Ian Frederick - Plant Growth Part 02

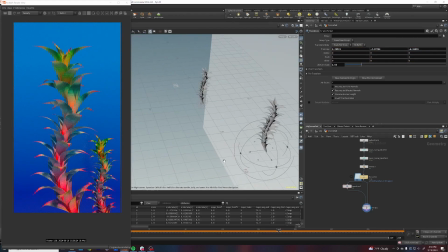(24:54)
What is happening? Why is this so? Let's rotate it so it doesn't feel like quite the same. And then you can just time shift it.
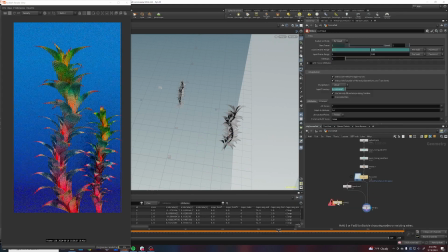(25:06)
Oops, not time blend. Time shift it here. And you can just do like $F minus 20 so that it doesn't, they're growing at like different rates, minus 30, something like that. Cool.
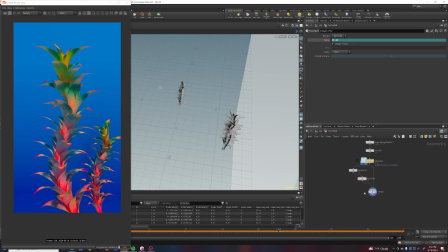(25:23)
And then I just, kind of just do that again and again, and just so you have something in the background. And then all I do is in my camera, I go to
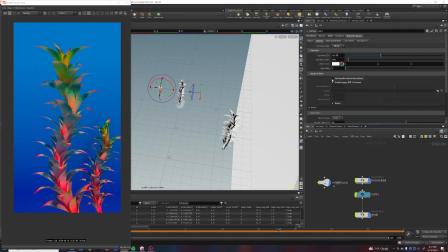(25:33)
optical, enable bokeh, enable legacy DOF techniques, and turn off this Houdini focus stop.
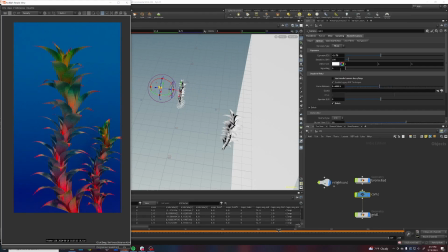(25:39)
And let's just set my focal point to this guy, and then just lower the aperture to like something really low.
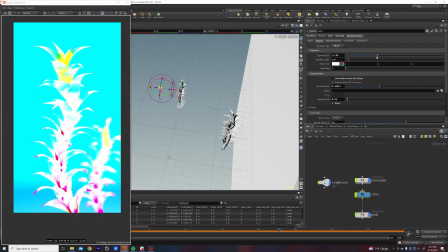(25:47)
So this guy is really blurry. And then of course we'll need to adjust the exposure to compensate for that.
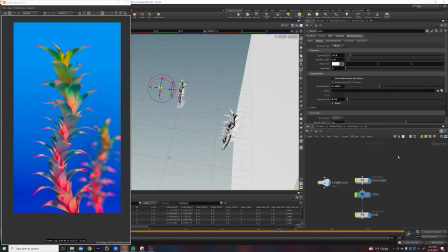(25:53)
Something like that, so that the focus is on the foreground. And that's pretty much all I did. I just kind of played around with the masks and the colors till I got a result that I liked. And then just sort of animate the camera upwards in Y to kind of follow the growth of this thing.
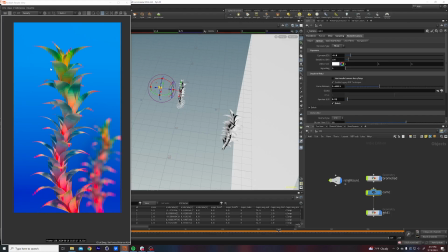(26:12)
But that's basically it. It's probably the simplest self-made flower you could make. There isn't really any vellum simulations. It's just tricky, some animation along the spline basically.
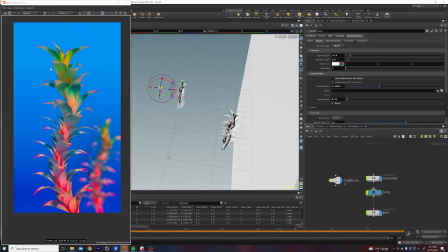(26:25)
So for the following tutorials, once I kind of get to making them, it's going to get a little bit more tricky, but I'm going to try to find a way to explain things in a really simple way, like always. So I hope you guys enjoyed this, and let me know if you have any questions.